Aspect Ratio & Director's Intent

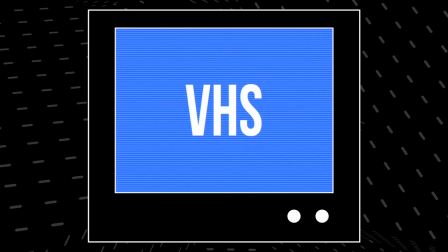4:09 NTSC broadcasts were limited to 525 scan lines of transmission. On VHS, that resolving power amounts to about 240 horizontal lines of resolution.
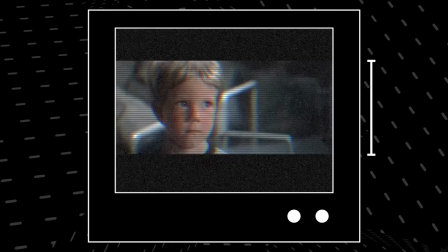4:20 Add black bars to the top and bottom for your 239 film, and you've just about halved that resolution.
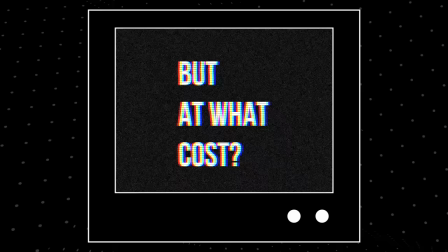4:27 Sure, you have the entire width of the film, but at what cost?
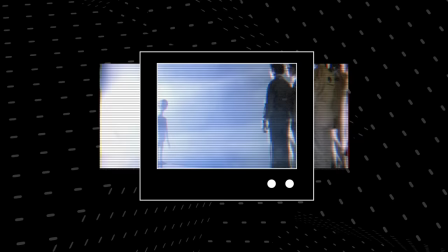4:31 Option two was pan and scan, the far more common choice, but wherein you lost half your film.
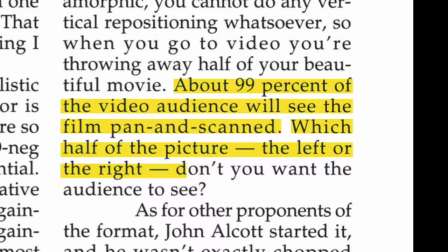4:36 The problem? About 99% of the video audience will see the film pan and scanned. Which half of the picture, the left or the right, don't you want the audience to see?
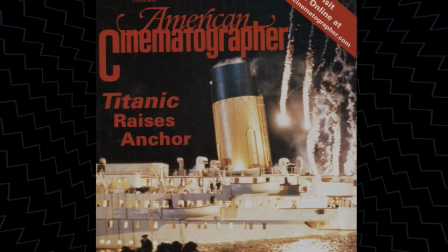4:46 This was exactly the question posed by James Cameron in ASE Magazine's coverage for his 1997 hit, Titanic. And he was steadily honing a different style of framing. Well, sort of.
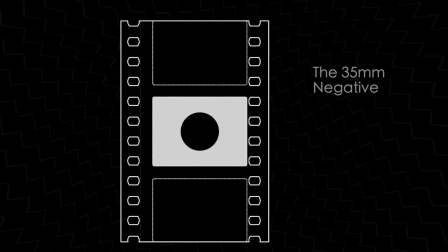4:58 You see, 35mm film framing has gone through some changes since its humble beginnings, and competition from TV in the 1950s saw the emergence of two widescreen standards within that frame.
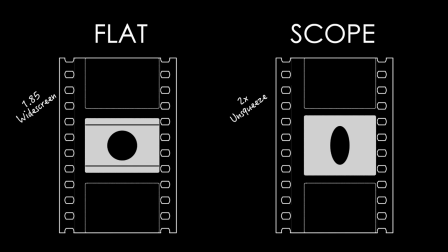5:10 Flat, where an Academy aperture is matted to a 185 widescreen, and Scope,
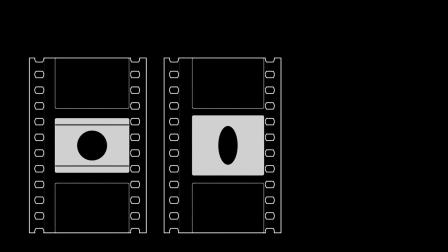5:15 where the image is squeezed onto the print and unsqueezed during projection for a 239 to 1 ratio.
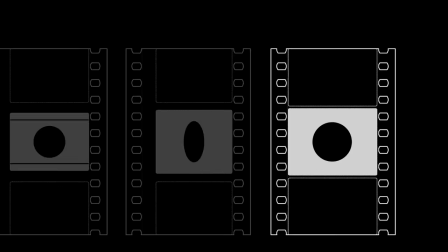5:21 But Cameron had begun shooting in Super 35, a sort of revival of silent aperture, which matched neither projection standard.
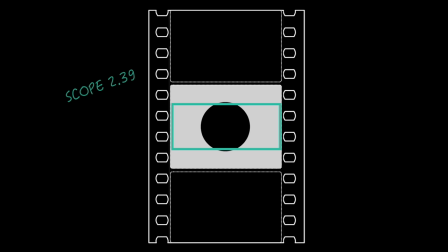5:29 However, what the format did allow was the possibility of extracting an area for a scope 239 theatrical release while simultaneously reserving some height in the frame for the inevitable video transfer. In Titanic, Mark James Cameron's fourth film captured in the format. His question in ASC Magazine was purely rhetorical.
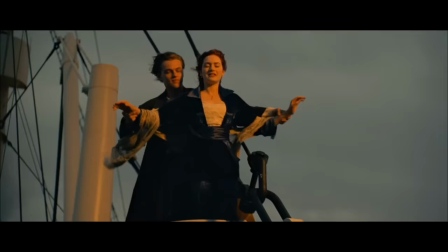5:49 Step up onto the rail.
Titanic had its grand scope release where audiences could experience the film in all its big screen glory,
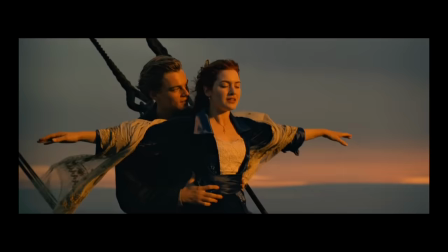5:57 and when it came time for the home release, he wasn't forced to choose which half of the film he didn't want audiences to see.
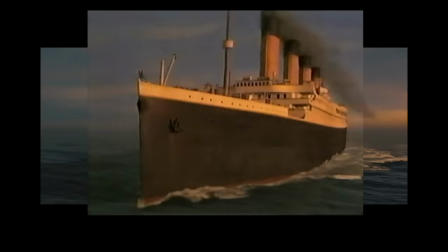6:06 The extra height of the negative allowed him to open the top and bottom of the frame so that he wasn't forced to lose so much of the sides. But what's more interesting is what this allowed him to do for the film's 3D re-release in 2012. He opened the frame yet again, in this instance expanding from 239 to 178.
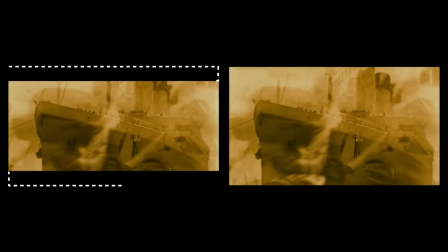6:24 And Cameron felt this extension was essential to aiding in the immersion inherent in the 3D experience,
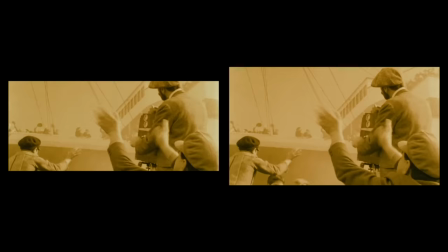6:30 where the boundaries of the frame seemingly disappear.
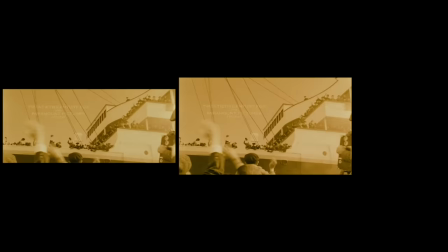6:33 Because he shot in Super 35, he was able to once again go back and remaster the film with this expanded ratio.
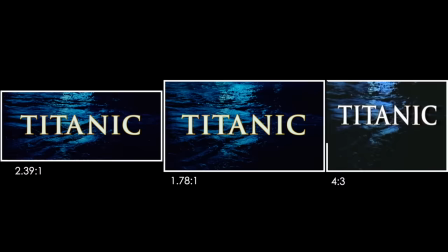6:40 In all, we get three different shapes to the screen, each carefully accounting for the different viewing experiences inherent within the frame. And another filmmaker was taking note of Cameron's process. I had read an interview with James Cameron years before where he had talked about whether you could make a film on IMAX and how that would work in terms of what he'd figured out, Cameron being the technical genius he is, is that you'd extract from the larger negative, the smaller negative that you'd need for your regular release.
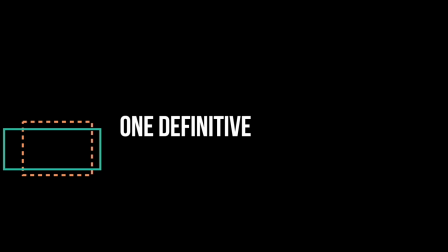7:10 So rather than doing different versions or whatever,
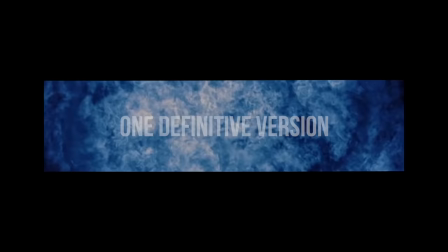7:13 you'd have one definitive version that you could transfer to your other distribution formats. And that stuck in the back of my head. So when we came to do it on the dark night, we figured out how to do that, how to shoot an IMAX negative, which is a very tall frame,
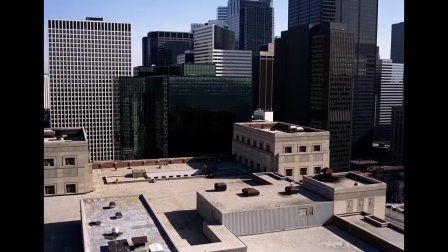7:31 but frame within that protect for a cinemascope version,
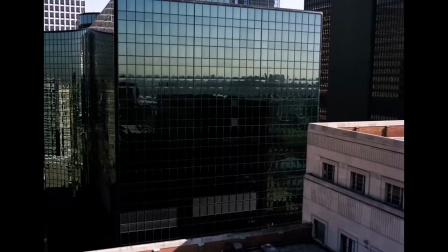7:36 which is like the clip we just showed. Where Cameron was turning to 3D to immerse his audiences, Nolan was turning to IMAX.
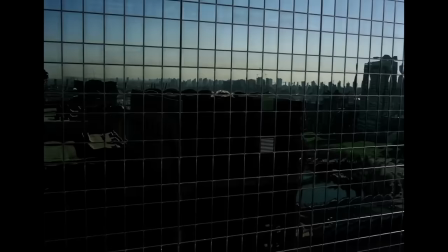7:43 IMAX is another experience we tend to associate with these expanded ratios, and also one that is uniquely immersive.
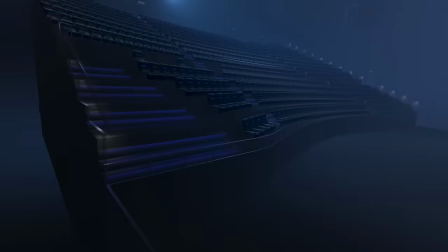7:50 In a grand theater presentation, the screens are massive. Coupled with stadium-style seating that puts you quite close to the screen,
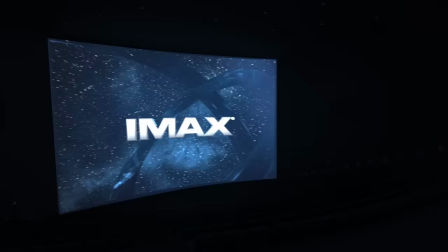7:57 you'll find that much of the image actually occupies your peripheral vision, which creates a bit of a framing conundrum. Again, you're not just playing with traditional framing. You're playing with the fact that you can only take in a certain amount of the screen.